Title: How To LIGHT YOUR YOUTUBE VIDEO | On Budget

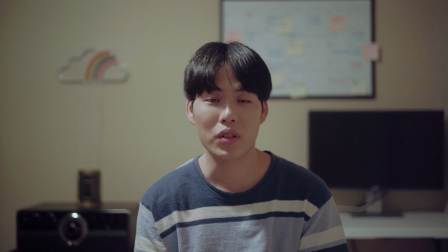0s
Hello, YouTube! I'm Daniel-Chang. Today, I'm going to share with you guys how you can turn your own YouTube studio from something like...
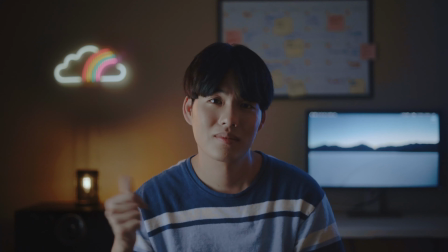10s
this... to this.
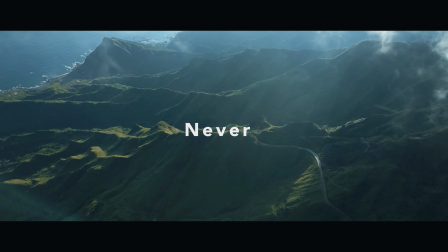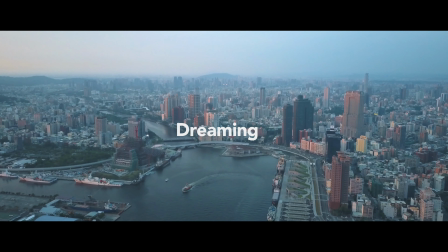Before I share with you guys how I built out this lighting setup, the first thing I want to share about is why I want to shoot this video. There still have a lot of people think in order to achieve the cinemamatic looks, you need to buy the really fancy cinema camera and lenses which is definitely not true you can actually achieve a cinematic look just by changing the lights in your video that's why i'm going to share with you guys today step by step how i build out this cinematic lighting looks by only playing around with the gear i have it doesn't really matter what kind of the gear you have but it only matter if you know how to create your lights.
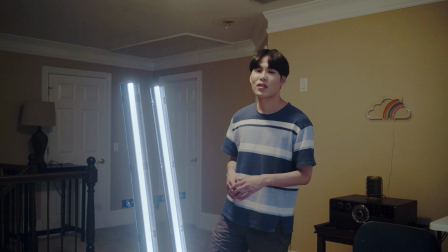67s
So without further talk, let's just join to it. So the first thing that we are going to set up is our key lights.
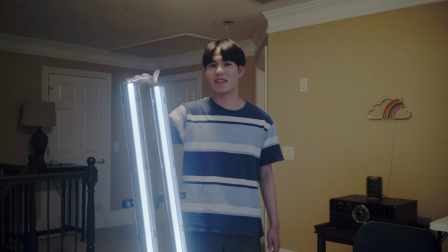74s
And the lights that we are going to use for our key is these two backguides. This is a LED light tube that made by the Cam TV company.
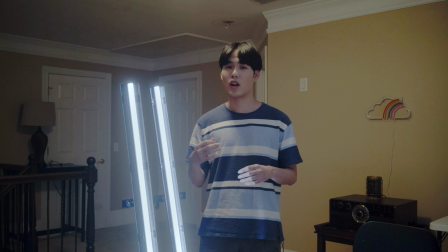82s
In my opinion, it's a really powerful light. It has the RGB feature and the output is really great.
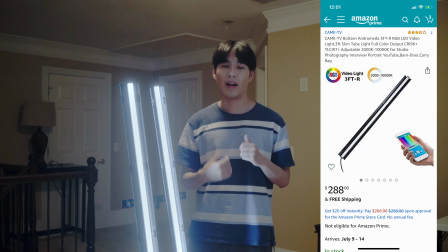88s
I think it's probably sells around 250 to 280 on Amazon. I will put the links down below, then you guys can go check it out.
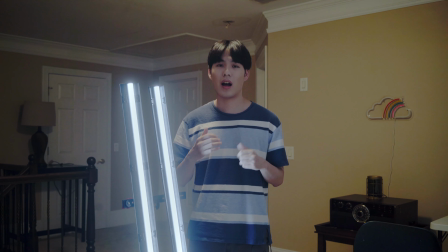96s
But just for right now, let me just sit down and lose how it looks like on my face. Okay.
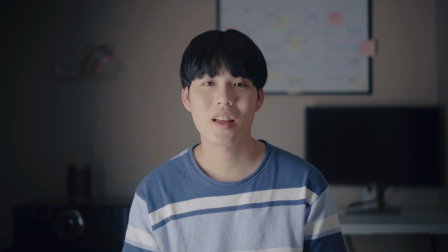102s
So for the people who don't really have filmmaking or photography background, normally when we starting setting out our key lights that we will put it on our left hand side or right hand side, probably around 30 to 45 degrees. The reason why we do that is because it creates the best contrast for our human's face.
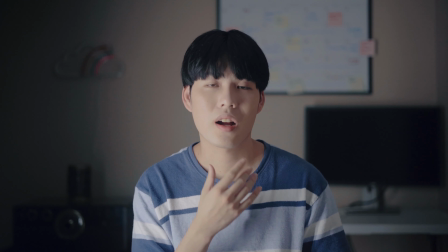121s
Now our key light does create a really good contrast for my face, but it can be better.
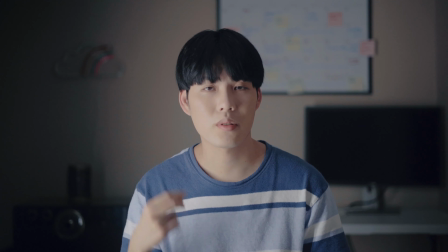126s
It's actually a little bit too harsh on my face right now. If I put my finger over here, you can clearly see the harsh shadow. So the way that we are going to fix it is we are going to put the diffusion in front of our light to soften. So the diffuser that we are going to use for today is called bleach mazzling. and which is something right over here so you can easily buy it in a local viper store it probably costs you around 20 to 30 dollars and really depends on how big you want it and in my opinion is really the budget friendly options for the diffuser so let's just try to put it on
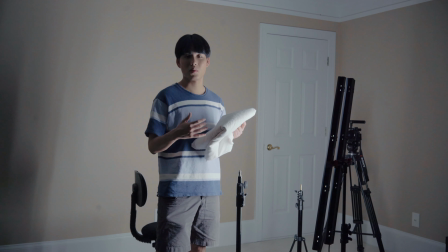163s
here because we don't have any survival kits or any other lighting equipments that we can attach my
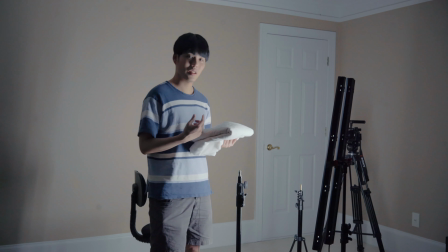169s
muslin so for right now i'm just going to put the muslin on this to light stand and let me
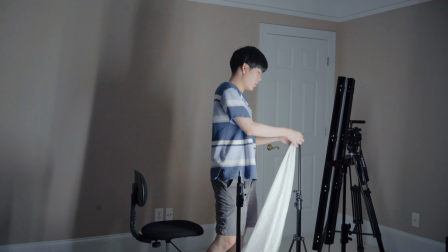176s
just put it on okay
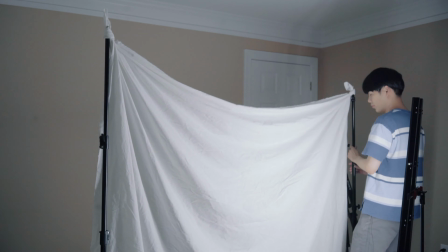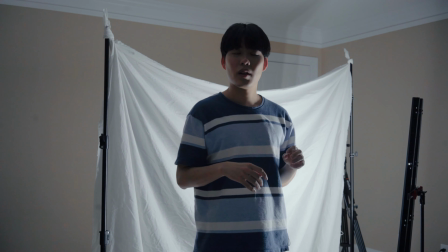187s
so i already raised my muslin up so right now probably some people will ask me why i want to put my muslin to be this big
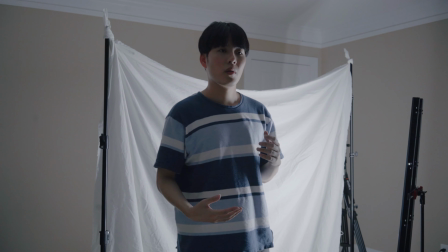196s
there are really important tips when you every time when you solve the lights when you put your diffusion then you need to remember how big is your
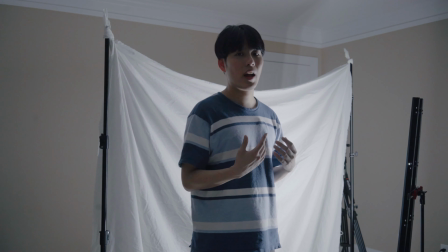204s
light source is and how soft the light you can get so that's why I put my muscling like this way I know it's probably looks a little
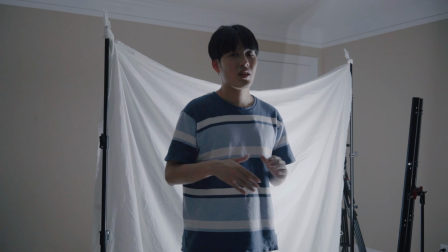211s
bit crazy but I can guarantee you it's definitely worth it so let's go ahead to see what it looks like on my face after we put
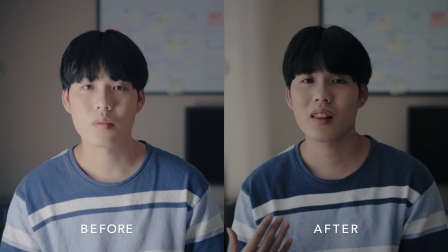218s
the muscling on we can see our light looks a lot softer and flattering on my face but we also can see they have a lot of light spreading on
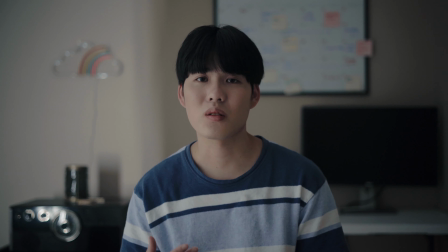227s
our background so what I'm going to do now is I'm going to use the black blankets which is this thing right here I'm going
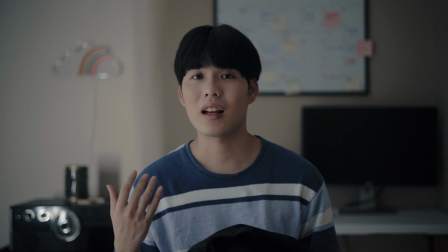235s
to use to block the lights for our light source to avoid the light spreading on my wall and my background so